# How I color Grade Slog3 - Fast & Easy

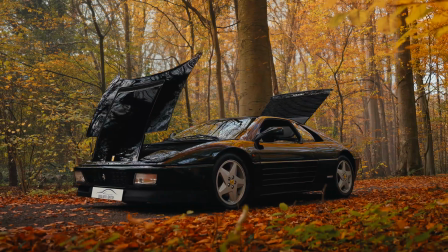[0:00]
You are color grading for hours and it still looks like shit? This video is for you. I film cars for a living and I'm gonna show you my quick and easy process on how to get clean color grades every single time.
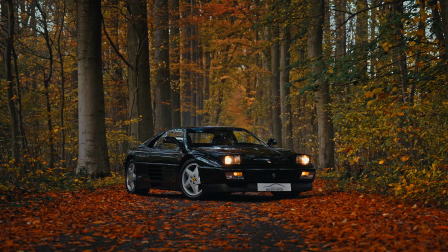[0:13]
So let's make color grading fun again. We're going to color grade some of the clips of my recent Ferrari 348 short film.
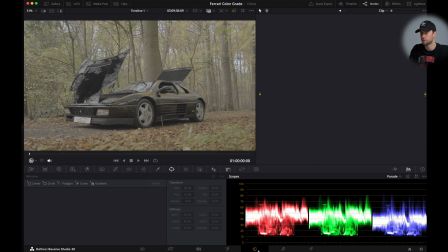[0:20]
We are in DaVinci Resolve in the color tab and I'm going to open up the gallery,
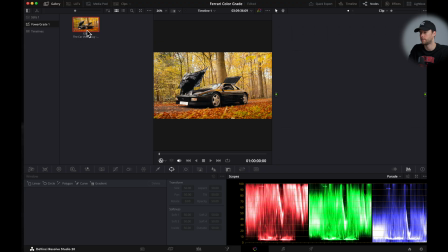[0:25]
my power grade section, and I'm gonna drop in my power grade in the notes section. Make sure your notes section here is open. This is just my note tree that I always use.
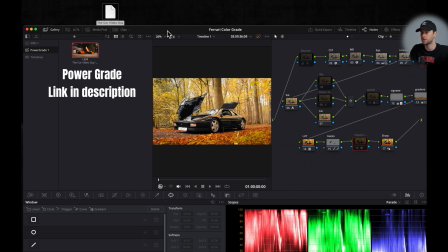[0:38]
And if you want to get this exact power grade, I will drop a link in the description and you can simply drop it into your power grades section.
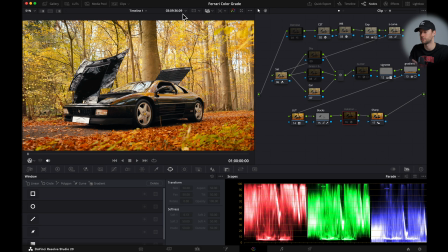[0:46]
We can close the gallery right here. Okay, this looks awful, I know, but we're gonna fix it right now. I always start with my white balance node, open up the effects tab,
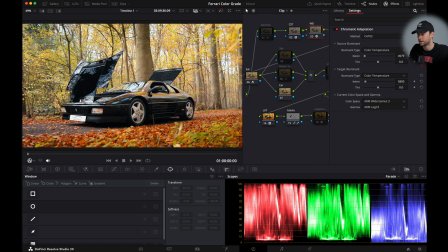[0:57]
and if you drag the Kelvin slider here to the left, you will make it colder, and if you drag it to the right, you will make it warmer. We are going for a warm fall look, so let's set it to 5600 kelvins right now.
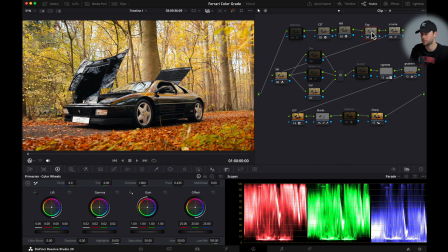[1:13]
I'm gonna close this. Then we can move over to our exposure tab, and then I usually start with going to the HDR, and I'm going to slightly lower my exposure here.
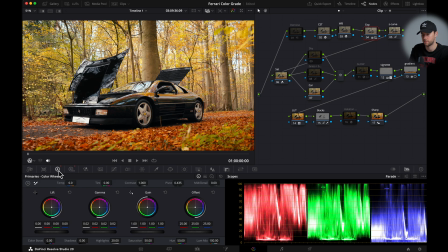[1:26]
And then as we can see here, the highlights are very bright, so I will go to my color wheel and I will drag the highlight slider down.
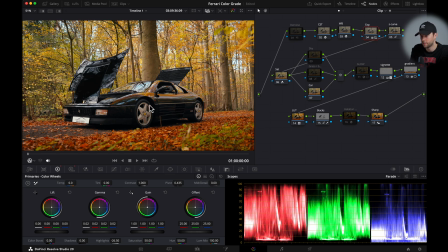[1:34]
This already looks way better. Now we might want to bring back some detail into our shadow areas right here.
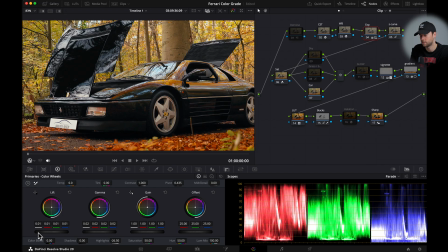[1:43]
So I'm just gonna bring this up just a little bit. And I'm also going to bring back my midtones.
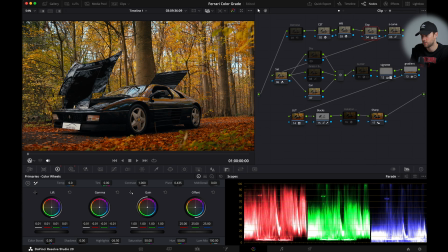[1:50]
Usually this brings back like a nice dense color. So let's put it to -0.1 for now.
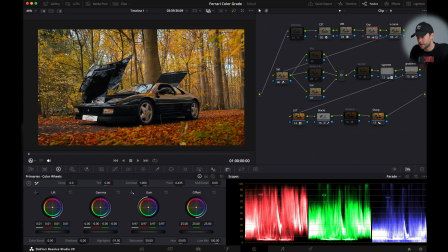[1:58]
Maybe let's bring down the gain slider here to somewhere around this.
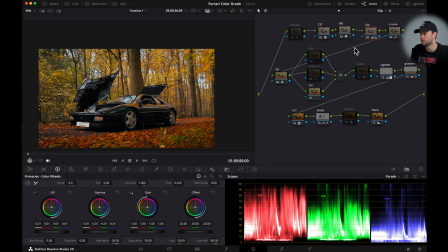[2:05]
You can always go back and forth between your notes until you feel that it looks good. It's not always perfect from the first time. And when we go to the curve here,
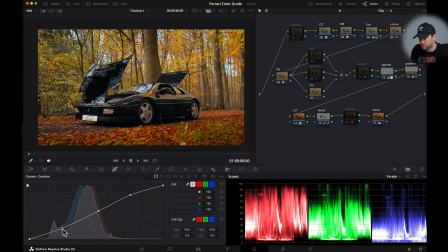[2:16]
I'm gonna slightly change the curve here and bring the upper dot a little bit more upwards so it doesn't crush our blacks. So somewhere around here looks clean for me personally. Then we are going to the vignette.
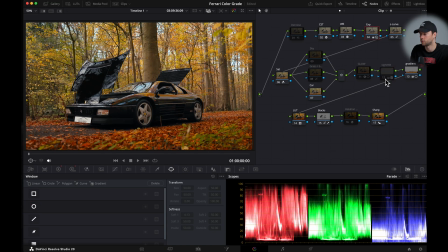[2:29]
Let's check the vignette and the window right here. And to toggle it on or off, you can just click the number of the node.
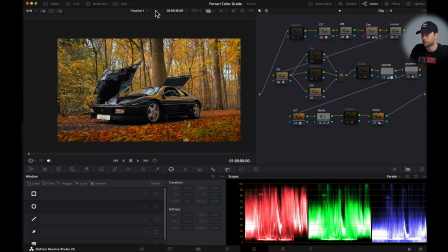[2:37]
And what the vignette does is it will make the outside of your image darker, so it draws more attention to the center.
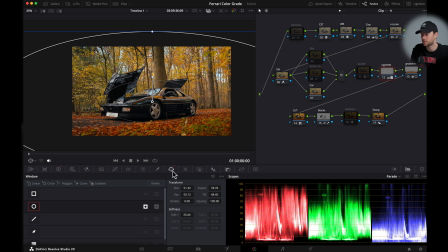[2:45]
But sometimes you might have to just go to the vignette and the window section, and you might have to change the location of your vignette.
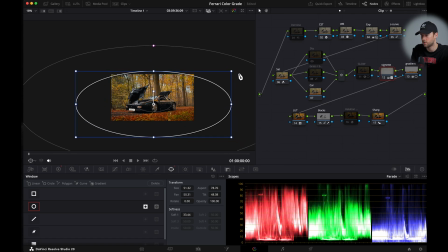[2:54]
You can make it smaller to make it stronger, or you can make it bigger to make it softer. And then you can even soften it out with the pink dot right here.
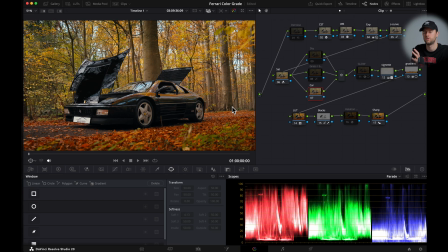[3:05]
Something like this looks good. We don't want to have it too strong because then it's clearly visible and I don't like that.
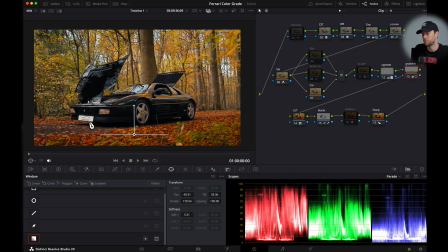[3:12]
For the gradient here, this darkens the bottom part of your image, which is always nice when you have like a car on the lower line of thirds. And then I'm just gonna bring it more downwards so it only affects like the bottom part and not the actual car.
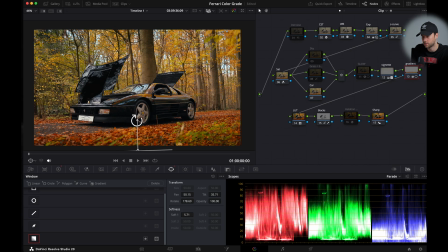[3:30]
Again, you can soften it out to your own desired look,
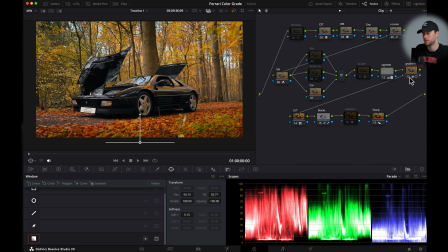[3:35]
but for me this looks good, so it's just subtle, but this is for me perfect. And if you want to have some glow, you can toggle on the glow node here, and if you go to the windows,
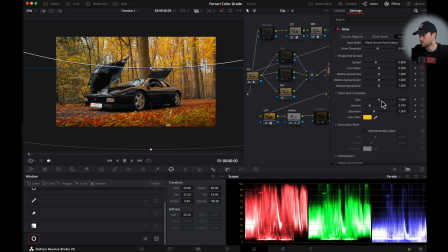[3:49]
you can also change it, and you can even make it stronger by using the gain and gamma slider.
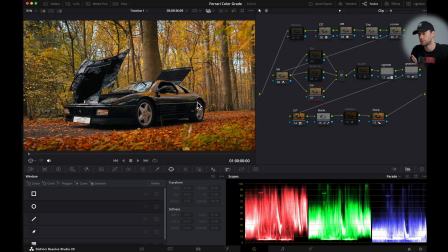[3:57]
But for now, I'm gonna turn it off. I'm not gonna use it for this grade. This already looks good, but there's a few more changes that I would like to make.
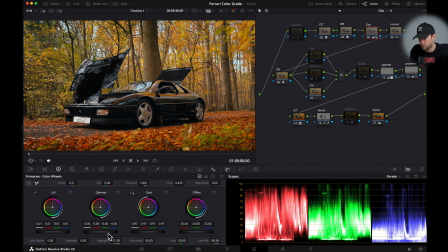[4:05]
I'm going back to my exposure and I'm gonna drag the gamma just a little bit lower. I like the more darker, moodier look. Unless you want to go for like a brighter image, you don't have to do this. But for me, this actually looks nice.
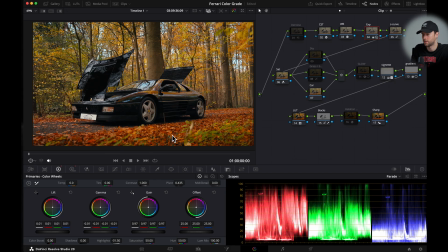[4:20]
Now, if we look at the whole image, the greens and the orange kind of look saturated, so let's reset this node. And if you're going for a softer look, you can go to the color slicer tab right here, and here if you press this dot,
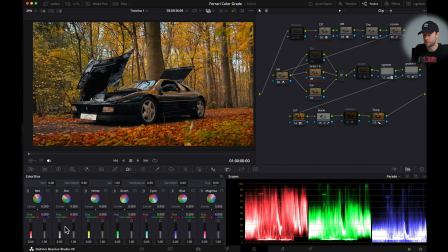[4:38]
you can see which colors you are affecting, and here you can change the density and the saturation of a certain color. Here it says skin tones, but we are affecting here the leaves, so if we slightly drag this up, it will become a little bit darker.
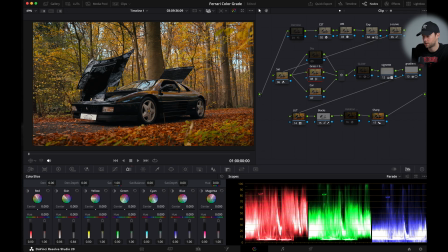[4:55]
And here we can lower the saturation, for example, somewhere like this. And if we want to do the same for like the yellowish part, we can do exactly the same. And we drag it to our desired look. So this looks softer. Unless you want to go for a more saturated look, you can just choose whatever you like.
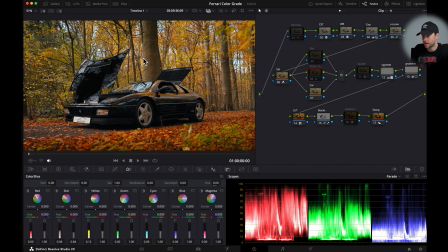[5:14]
For now, I'm gonna leave it off. And for the sky, I see some blue that I don't really like. So I'm gonna turn on the sky node. And I'm going to the curves, U versus saturation.
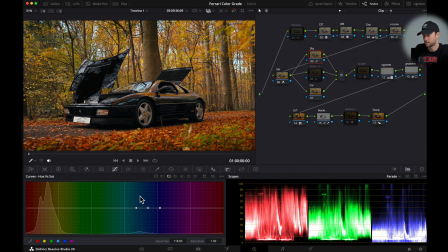[5:30]
We pick here, like the blue from the sky, then it will select here these dots, and I'm gonna slightly lower the saturation of the blue. I might want to increase the range here, just a subtle change, but for me this looks much better.
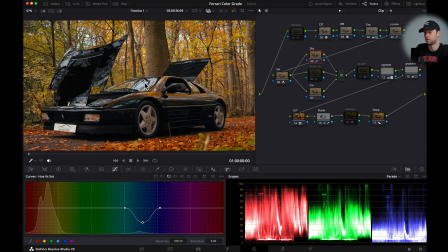[5:46]
If you look at the windshield, the blue just doesn't match with all the other colors,
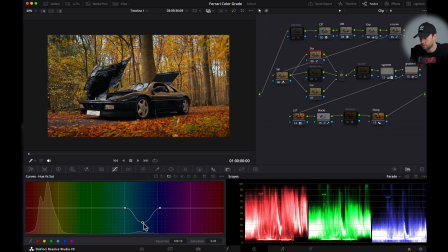[5:51]
so that's why I like to desaturate it, and for me personally this looks much better.
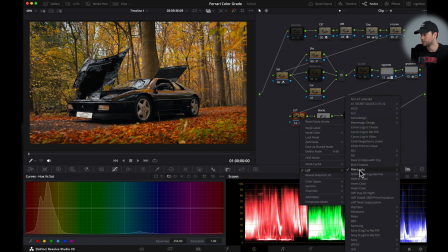[5:57]
For the LUT, this is just the built-in LUT from DaVinci Resolve. And there is one more thing that I would like to do. I'm gonna press Option S and go to Effects and go to Cinematic Haze.
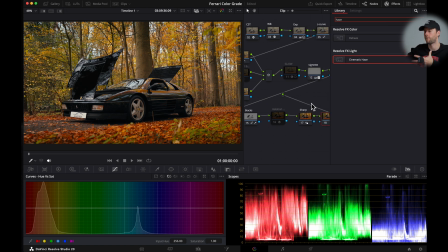[6:10]
And this will give you like a foggy background.
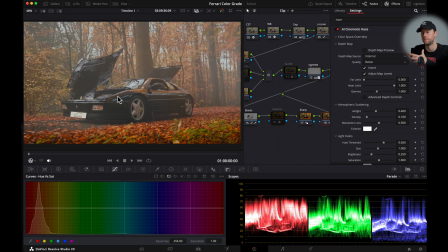[6:14]
This will help to separate your car from the background to make it more cinematic, right?
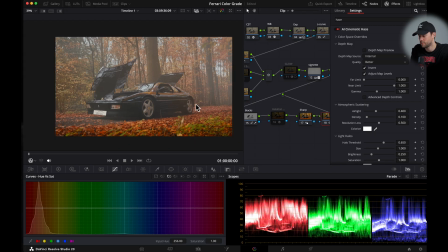[6:20]
So of course this looks terrible, but let's fix it.
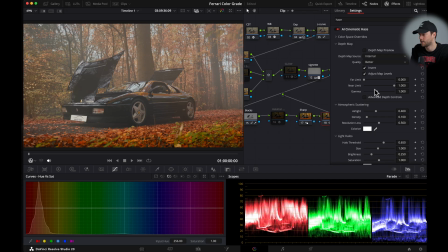[6:23]
You can use the far and near sliders to push the fog backwards.
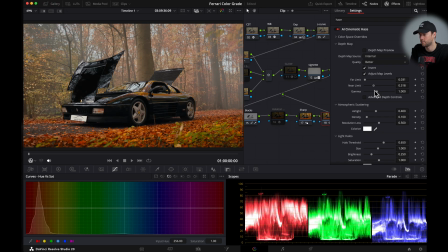[6:30]
So let's check this out. We want the fog behind the car, somewhere between the trees.
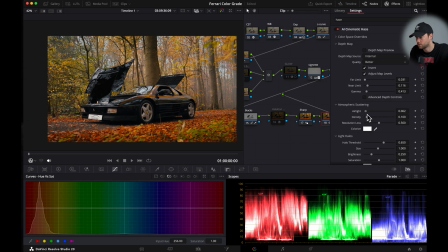[6:38]
This already looks nice, but I'm gonna change it a little bit more because it's too much.
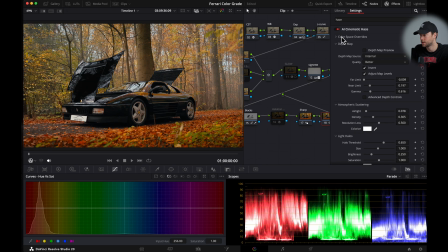[6:45]
It has to be soft. So, and after you play with the sliders a little bit, this is before and this is after. You can clearly see that it separates your background from the car, making it look much better. Do note that this is a paid feature for DaVinci Resolve.
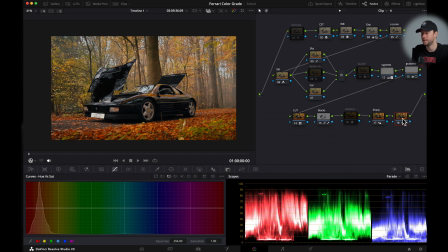[7:04]
Also note that using the haze feature is pretty taxing on your system. So as you can see here, the playback will be super slow, and that's why I always toggle it off.
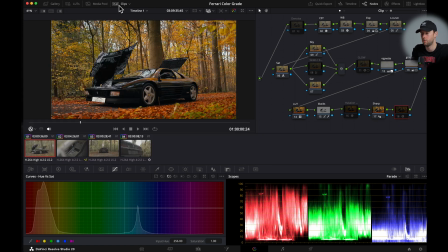[7:16]
And when I'm exporting my video, I will just toggle it on. And if we open up our clips, we can easily copy this color grade.
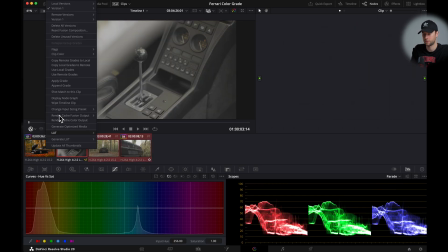[7:25]
Hold command, select your clips, right clip, apply grade,
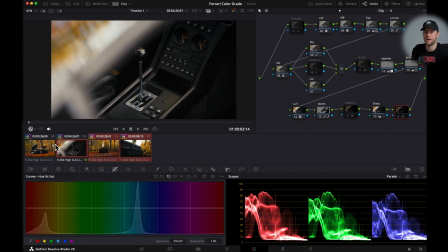[7:29]
and then you go over the exact same process clip by clip to adjust them to your own liking. And if you want, you can easily select two clips, click this button here and then selected clips,
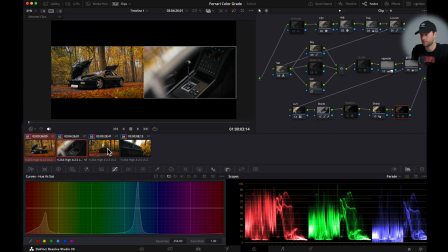[7:42]
and then you can easily color grade them next to each other, for example these two clips.
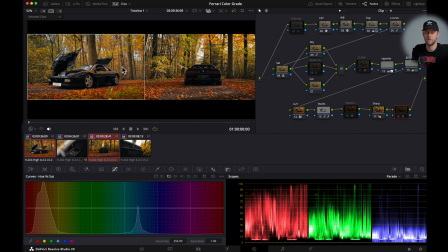[7:48]
And here you can use your scopes and your visuals here to match your color grade from this one to this one.
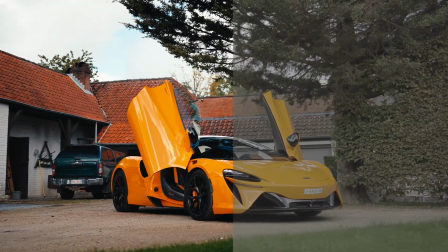[7:56]
And if you want to learn how I color grade these McLaren clips using the exact same system, watch this video next.